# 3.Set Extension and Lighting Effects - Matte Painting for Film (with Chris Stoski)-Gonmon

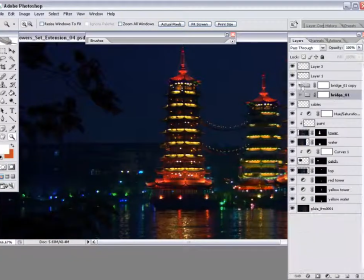(8:19)
Now let's turn our attention to the left side of the frame, to that flat rooftop. Where that building meets the sky, it seems like it's just a little bit too plain.
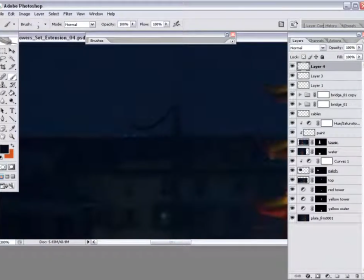(8:29)
And since we have all of this nice Asian architecture with nice bowed rooftops, I'm going to go in there, I'm just going to paint mimicking that type of architectural style.
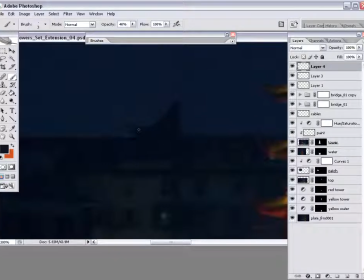(8:43)
Since it's back there in the dark, I'm just going to kind of paint it in loosely using some of those values that we see in the back, and see if we can get the hint, get the suggestion that there's some type of more traditional forms back there.
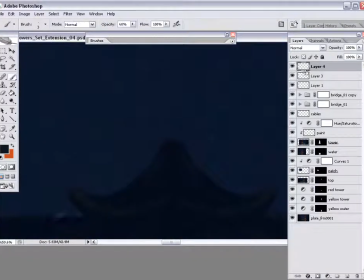And I'll try and paint just a little spire on top, something again that just kind of mimics the foreground elements.
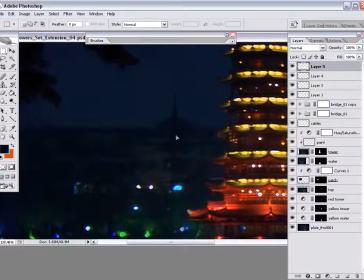(9:17)
And then maybe just copy it down a few layers. We can play with the proportion and scale of them. Just try and get something that makes it seem a little more traditional back there,
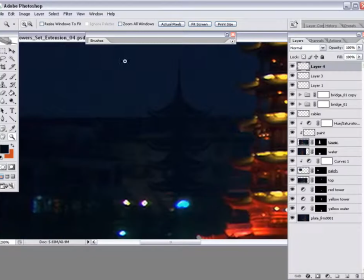(9:30)
and not so much like a modern type of apartment complex.
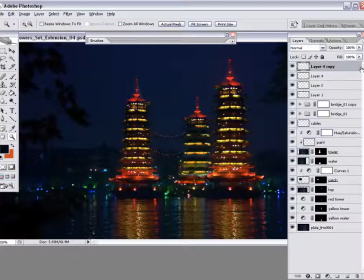(9:38)
It's also good to remember to
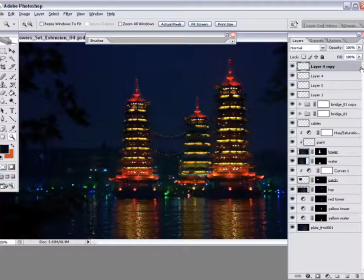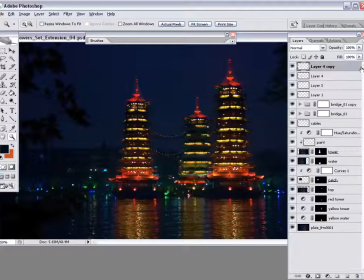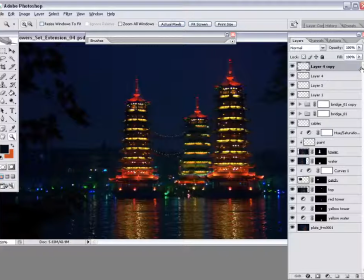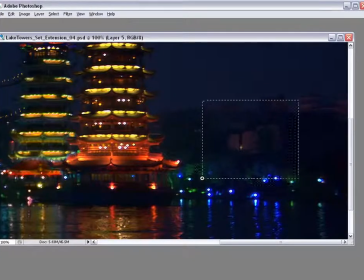(10:24)
kind of pink lighting that that building has. There's a few buildings in the background that have similar lighting.
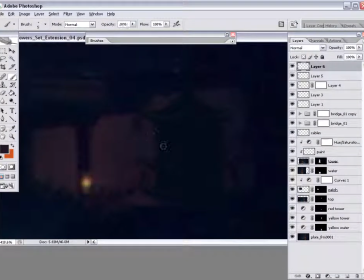(10:30)
So if we keep this this additional architecture somewhat dark, but add just a little bit of a pink front to it, it'll look like it's sitting back there, catching some of the similar light.
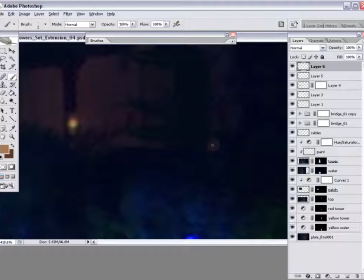(10:43)
It's just a little bit farther than the light source, farther from the light source than the other building is.
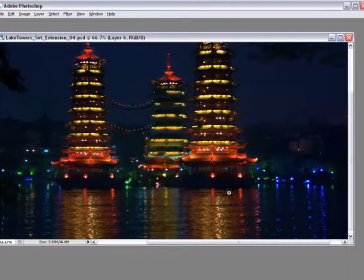(10:50)
So it's not quite as bright.
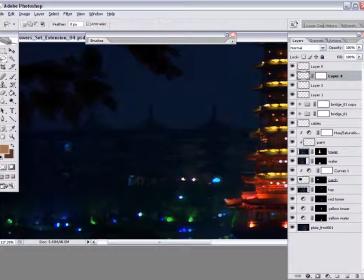(10:55)
Okay, so let's turn our attention to the left side of the painting again. And those three towers, they don't quite sit in there just yet. They need more detail.
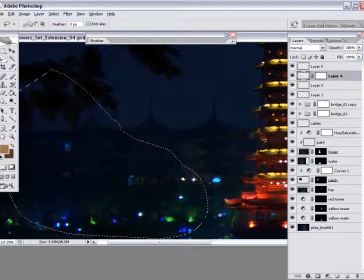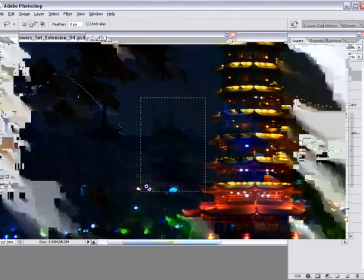(11:20)
A whole lot of what's going on back in there.
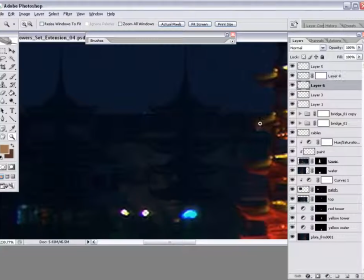(11:23)
So if we create our set extension with that same idea in mind in that particular area, it should look quite real. I'm just using a lighter value that I dropped from the plate, and we're going to simulate some vertical walls.
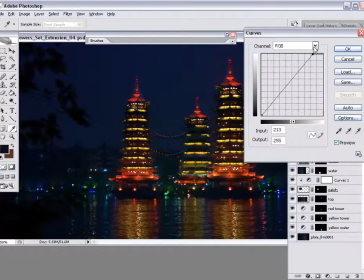(11:42)
Maybe brighten them up a little bit from a zoomed out view.
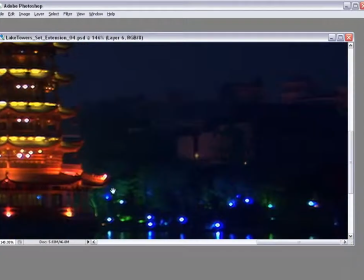(11:46)
Lets me get the big picture of how much impact how much I'm impacting the painting when I do that.
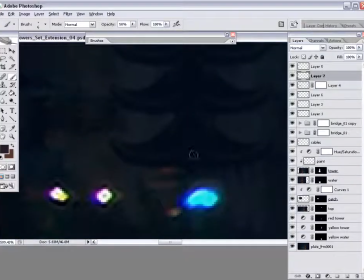(11:55)
So I sampled the pink color from the right side of the frame. I'm just going to use that over here to paint that in.
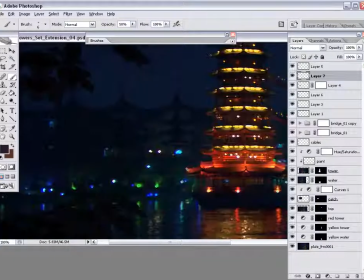(12:01)
I chose that color over on the right just because it is pretty subtle.
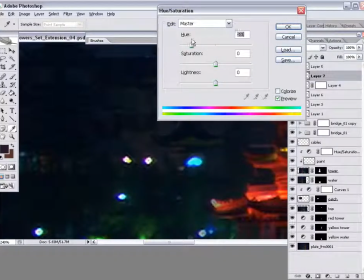(12:05)
But when you look close enough, you can tell that it's actually a light source,
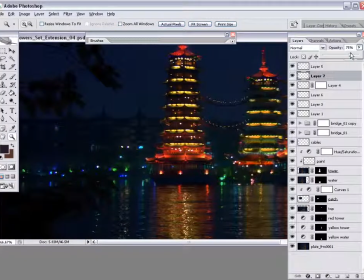(12:11)
or light being cast on the building from a nearby light source.
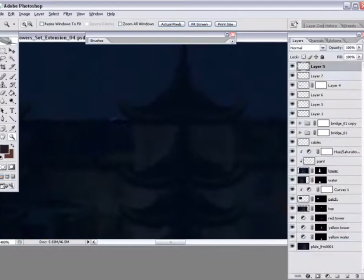(12:18)
So let's zoom in and start adding a few windows to that wall back in there.